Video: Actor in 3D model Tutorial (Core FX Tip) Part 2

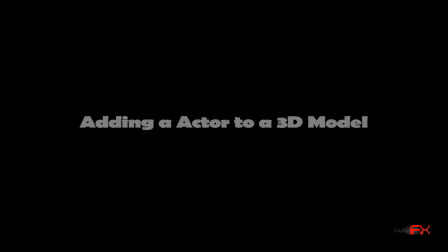[0:05]
Welcome to another Core Effects tip. My name is Tom Sheen. I'm your amateur visual effects artist with another quick tip.
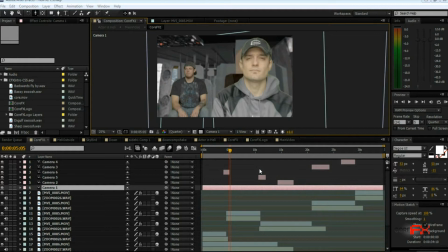[0:12]
This particular one, I wanted to do an effect on how to add characters to inside a 3D model. This is a part 2. The first part was I did an external view of a helicopter coming down and Justin jumping out.
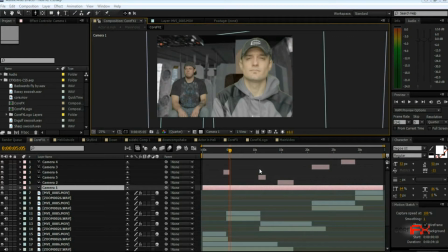[0:27]
The link to the full video will be at the end of this thing, but let's take a look at this actual effect here.
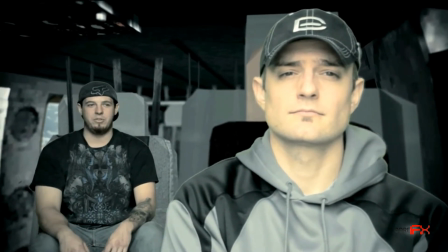[0:35] Prometheus is a great movie. I'm sure if I liked it, it was just a little too weird. Yeah, well, you're weird.
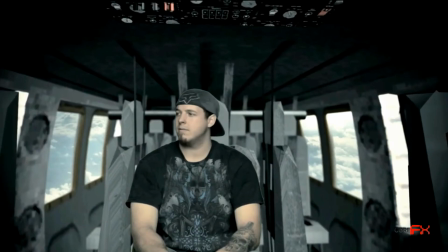[0:42] Ridley Scott's a genius, and so is the movie. Except for, I guess there was that one movie, Body of Lies.
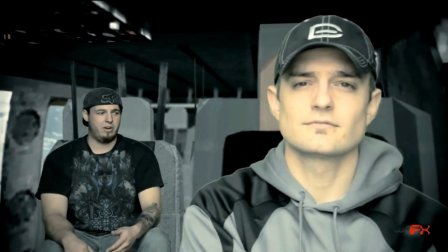[0:50] Sorry, I just didn't get Prometheus. I didn't really like his interpretation of Robin Hood either. Yeah, that's why you're riding in the back, moron.
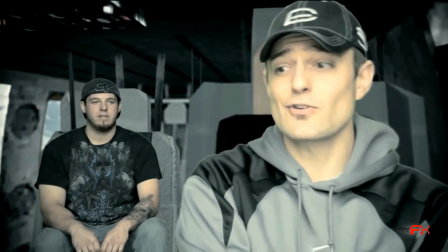[0:57] You didn't get it. So if you didn't get it, why don't you just get out? What, are you kidding me?
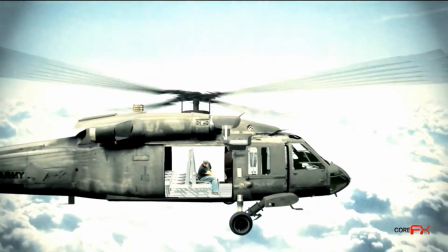[1:02] We're in a helicopter. Fine, you big baby, I'll set it down.
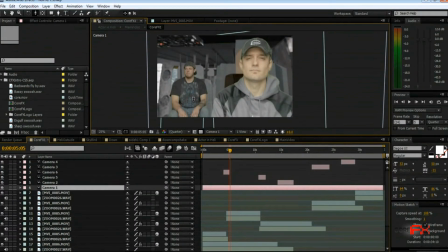[1:09]
Because I have Justin pushed back further in Z-space, when I move the camera around, it actually looks as if they were that Justin's actually shot different. So how do we put it together? First off, to get my raw footage, I had actually taken
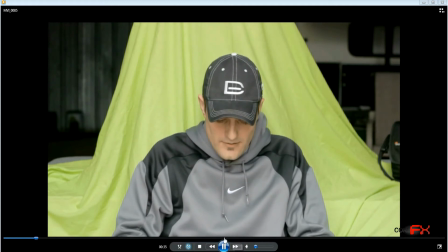[1:29]
Bryce slightly closer up, so I cropped him at the mid chest footage, but I shot Justin as well, but further back.
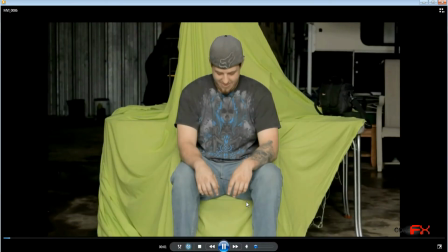[1:37]
And the reason for this is now I knew he was going to be in the back of the helicopter, so I cropped him here at like the shins, and then I just made sure that I could garbage man around. Now, one thing to remember when you're doing green screening is you don't want all these wrinkles.
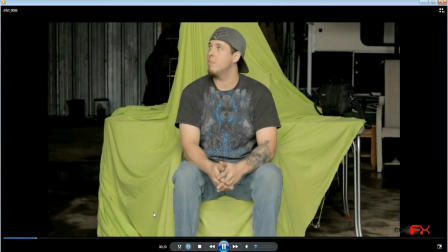[1:56]
And though I didn't have a proper flat green screen, this had to work.
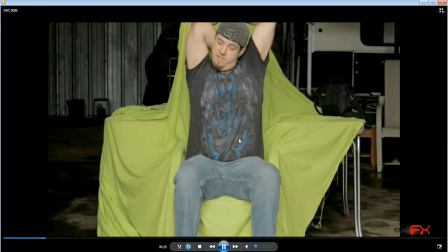[2:02]
And the reason why is you're gonna use a lot of your RAM in your software editor,
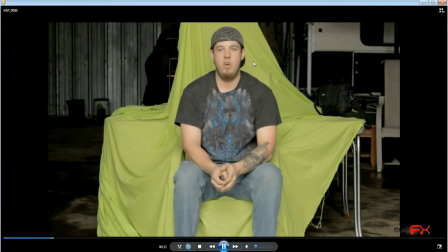[2:08]
your video editor, just trying to key all these different shades of greens out, because every little wrinkle creates a
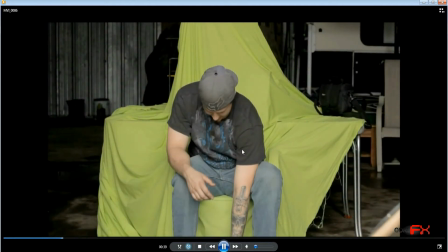[2:15]
multitude of shades of green. So anyways, this is how I got the actual raw footage.
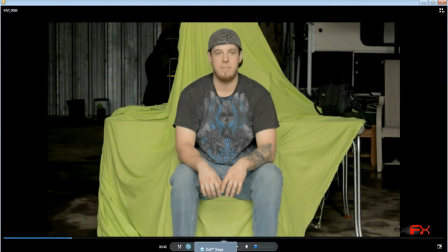[2:21]
Once I cut it up, I took it into Premiere Pro, chopped it into the video that I wanted to.
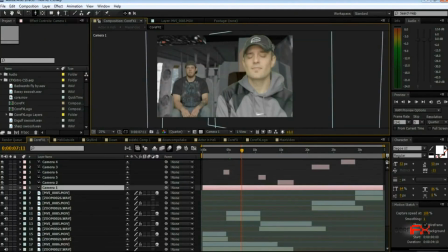[2:27]
I had the external audio, and then once that was all cut together, I came in and brought it into After Effects, added the different camera angles, and
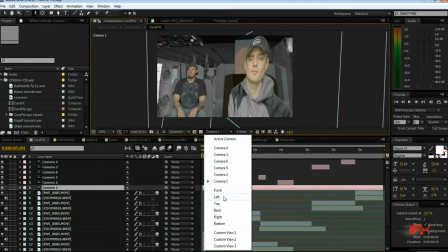[2:43]
so if we change the view here, let's to the left side view, so you can see the camera's in 3D space.
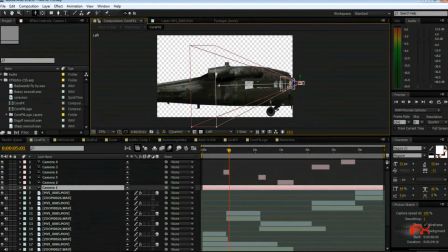[2:50]
I have the actor Bryce is up here, Justin's back here. We're looking at a side view, so they're flat. But the fact that I separate them by some space, I didn't actually, the model, I didn't need the propeller
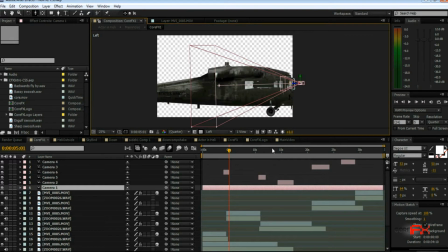[3:06]
on the top or back because they weren't in the camera. But I did, let's see if I can orbit around.
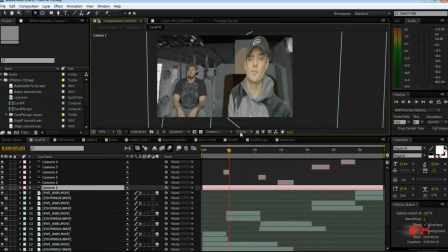[3:19]
I gotta be in a camera view to orbit.
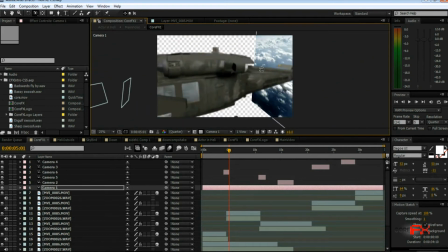[3:22]
So I did in the background, I added clouds so that through the windows you could actually see the outside clouds.
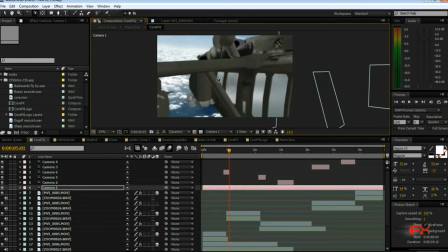[3:30]
You can see this model actually still has the guns attached,
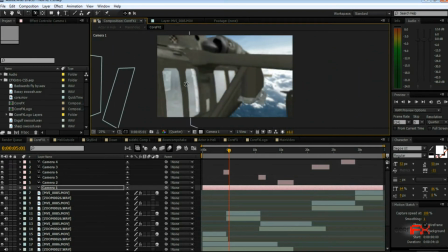[3:33]
but in the part 1 I had to remove the guns so that I could get a clear view of the door,
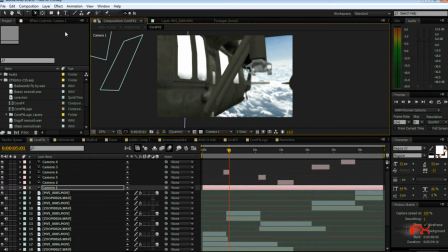[3:40]
and actually remove the door so that I could have Justin jump out of it. Let's do some more maneuvering here. I'll show you.
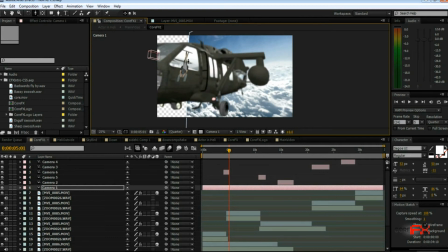[3:48]
So see here the actors, they are above in After Effects, they're in layers above the helicopter, so they do show up above,
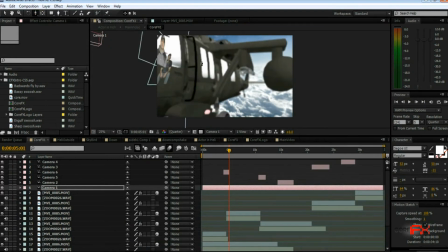[4:00]
but that's why you have to bring the camera inside the actual helicopter for this to work.